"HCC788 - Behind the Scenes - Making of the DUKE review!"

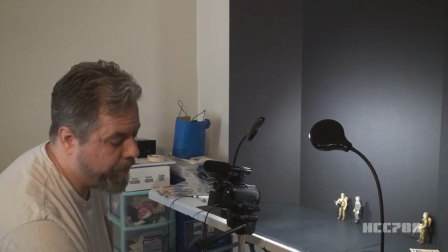Later in the series, it explicitly stated that he was second in command behind Hawk. In the comic book series, he became the field commander, though he was slower to fill that position than he was in the cartoon series.
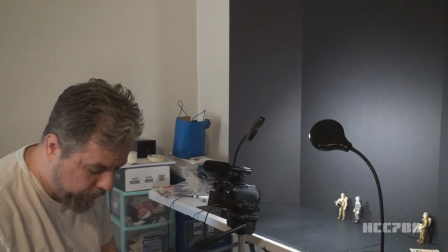I'm going to cut that last part because that would require too much explanation than I am doing in this segment of the review.
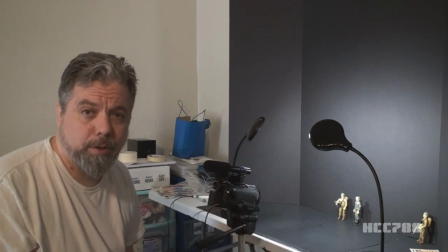And I've written in here a bunch of words that are really hard to say. I could make things easier on myself by not writing words that are hard to say, but that's just not how I roll.
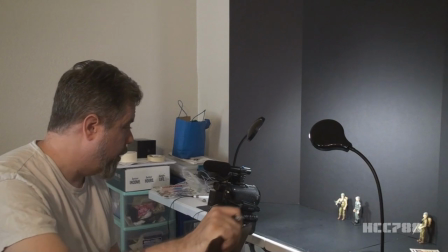okay we're recording already wow okay here we go in
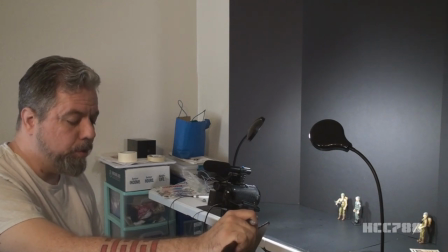all forms of gi joe media since the character was introduced duke has had a leadership role on the team he was the ultimate leader of gi joe when he appeared in the animated series later in the series it was explicitly stated that he
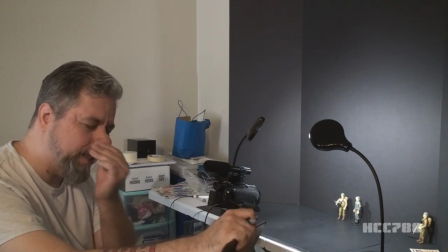was number number two not he was second in command bloody hell okay
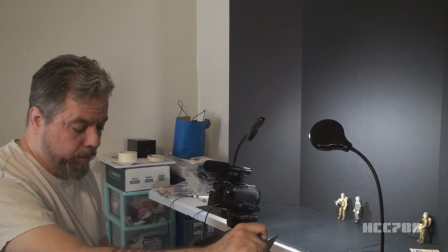all right in all forms of G.I.
Joe Media since the character was introduced,
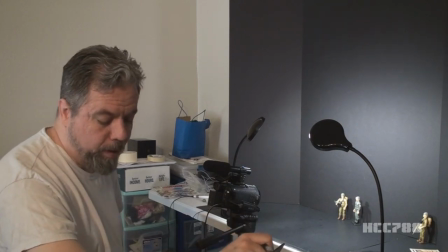Duke had a leadership role on the team.
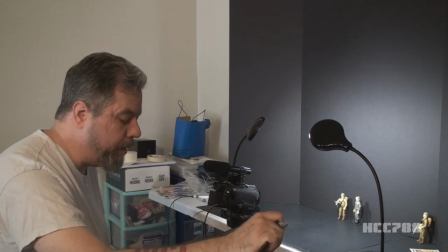He was the ultimate leader of G.I. Joe when he appeared in the animated series. Later in the series, it was explicitly stated.
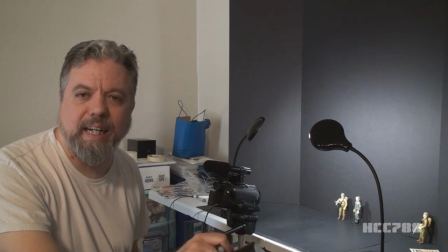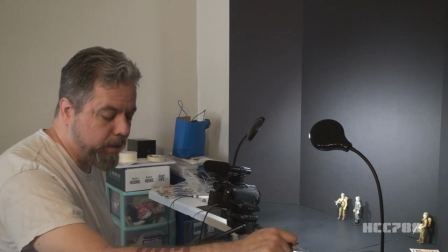In all forms of G.I. Joe Media since the character was introduced, Jula.
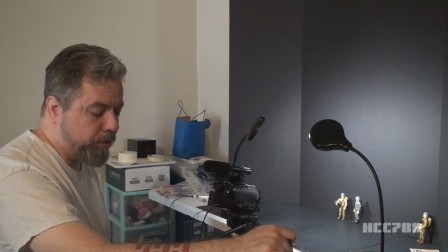In all forms of G.I. Joe media, since the character was introduced, G.I. Joe has had a leadership role on the team.
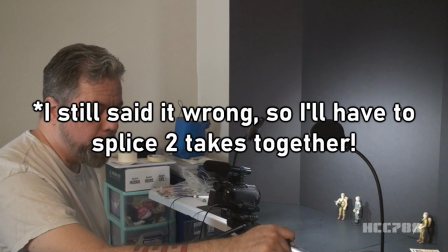He was the ultimate leader of G.I. Joe when he appeared in the animated series.
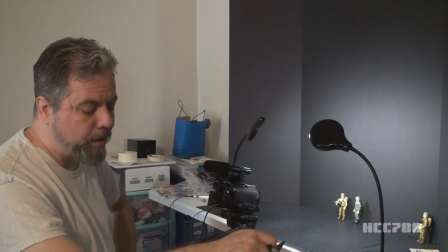Later in the series, it was explicitly stated he was second in command behind Hawk. In the comic book series, he became the field commander.
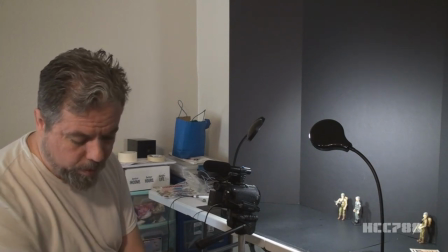leaving it there okay so this is where okay
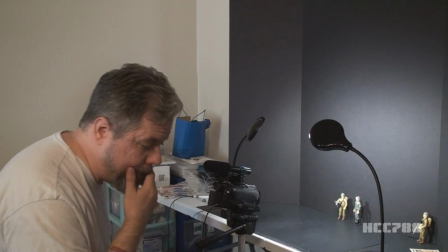um my idea is to bring in i need to get
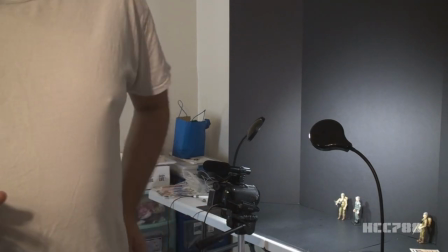i don't know pause this for a second because i need to go get version two of hawk which i inexplicably forgot to bring in here
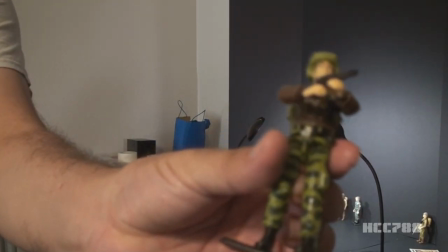there's hawk version two now
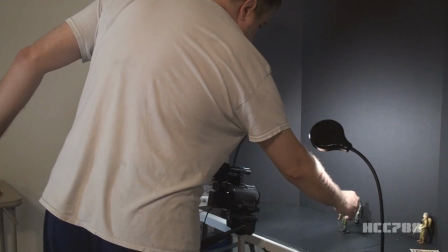why i want to do i have this idea of creating a visual dichotomy between the command
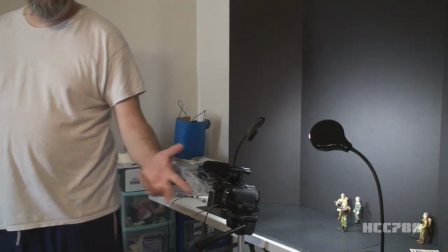structure in the animated series versus the comic book series.
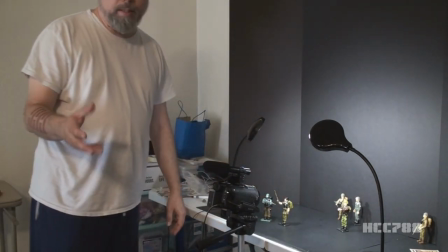So even though I didn't write it down, I recall from Arise Serpentor,
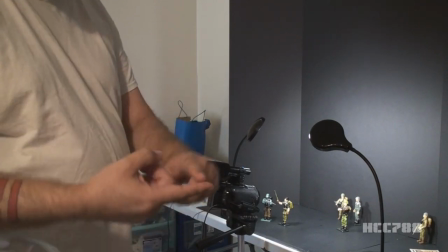Arise that the pecking order was Hawk, Duke, Flint, and Beachhead.
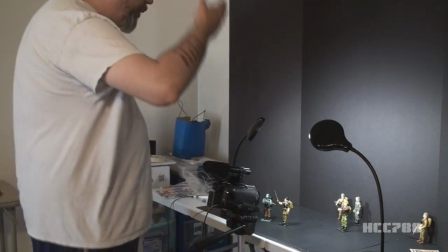So I've got Hawk, Flint, and Beachhead.
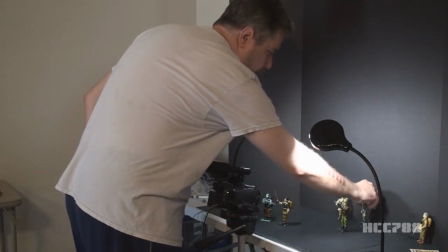And what I'm going to do is I'm going to use Hawk version one here and this
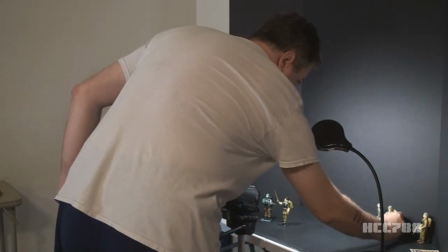Duke figure to just kind of show like Hawk and Duke in the comic book series,
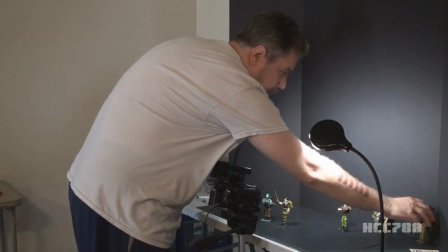kind of one and two there. And then in the animated series, I'm going to use my other Duke figure.
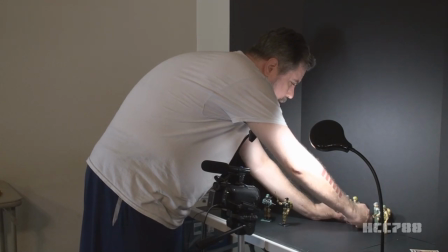And we'll go like highest level on the inside and working out.
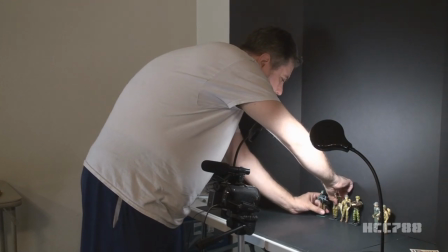So there's Flint and Beachhead. So that's kind of the order.
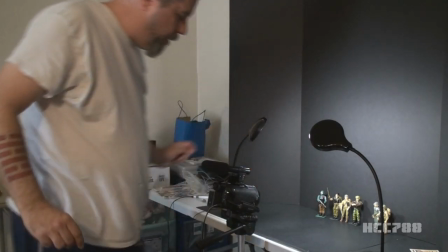That's the command hierarchy in the animated series.